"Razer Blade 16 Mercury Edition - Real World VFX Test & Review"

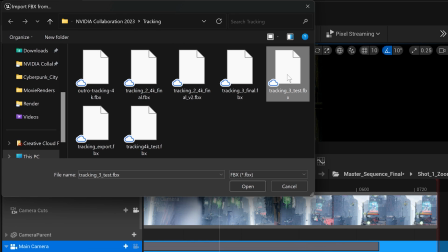507s
To make that happen, I imported this FXB data that I've exported and tracked in Blender into Unreal Engine and applied it to my camera.
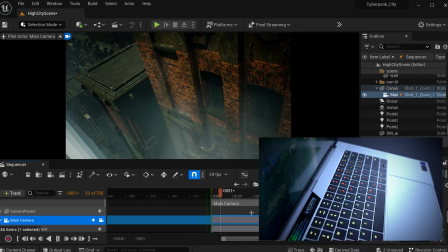515s
So now the camera movement in Unreal Engine matched the one of my real-world shot of the laptop.
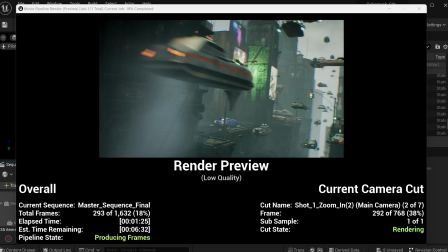521s
I then rendered this whole sequence out from Unreal Engine and took everything into Adobe After Effects for the final composite.
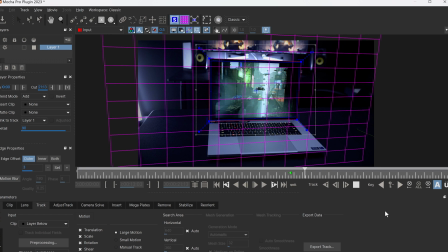528s
Inside of Adobe After Effects, I first checked the screen using Mocha Pro, which is also GPU accelerated and benefits from having a powerful graphics card in your laptop.
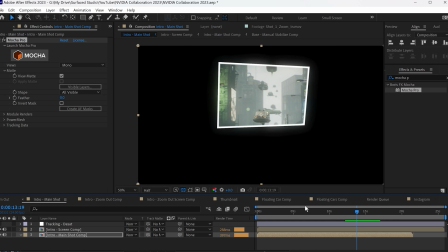536s
That then allowed me to cut out the screen of my real-life shot and display the actual footage from Unreal Engine.
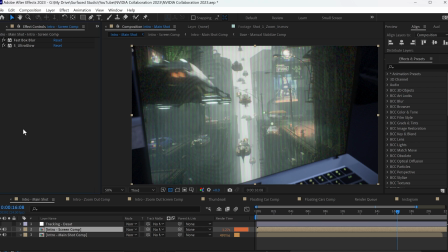542s
And then I added some scan lines to make it feel a bit more digital, some distortion, some chromatic aberration,
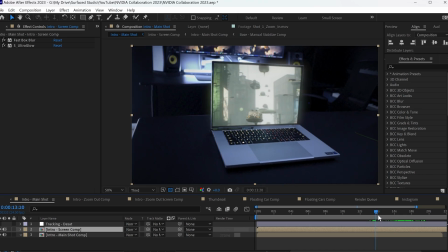548s
and a little bit of bulging to kind of make that transition feel like you're actually passing through the screen into the 3D world.
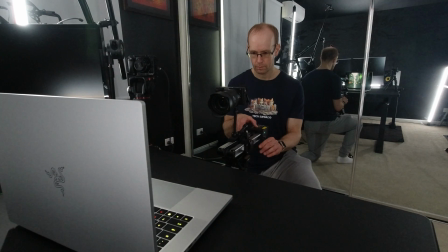553s
For the zoom out of the laptop, I essentially used the exact same technique.
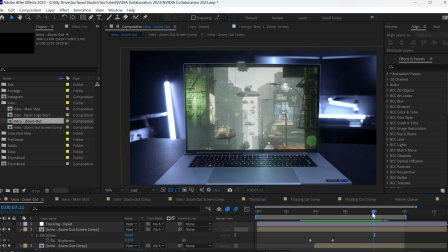557s
The only thing I added was I wanted to kind of have some of the cars float over and outside of the screen to kind of connect the real world and the virtual world a little bit better.
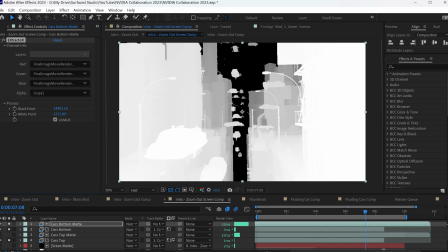565s
For that, I used a depth pass rendered out of Unreal Engine to essentially extract and separate out the cars in that footage.
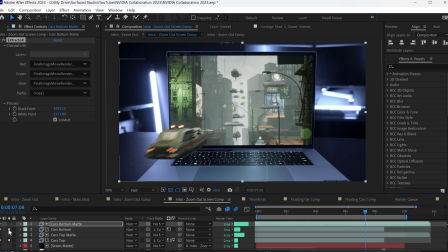572s
So I was able to kind of overlay them on top of the real footage,
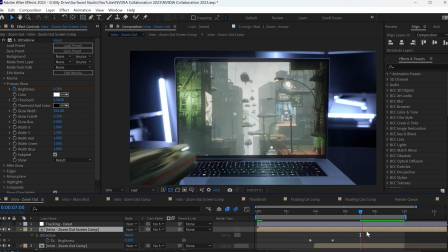574s
and it looks like they're flying into the screen and then becoming part of the 3D world. just to kind of make the final effect look just a little bit more interesting. And that's all there is to it. I really hope you enjoyed this video. Please don't forget to like and subscribe if you would like to support me. All comments, questions or suggestions, just leave them down below. And with that, thank you very much for watching and until next time, I will see you later.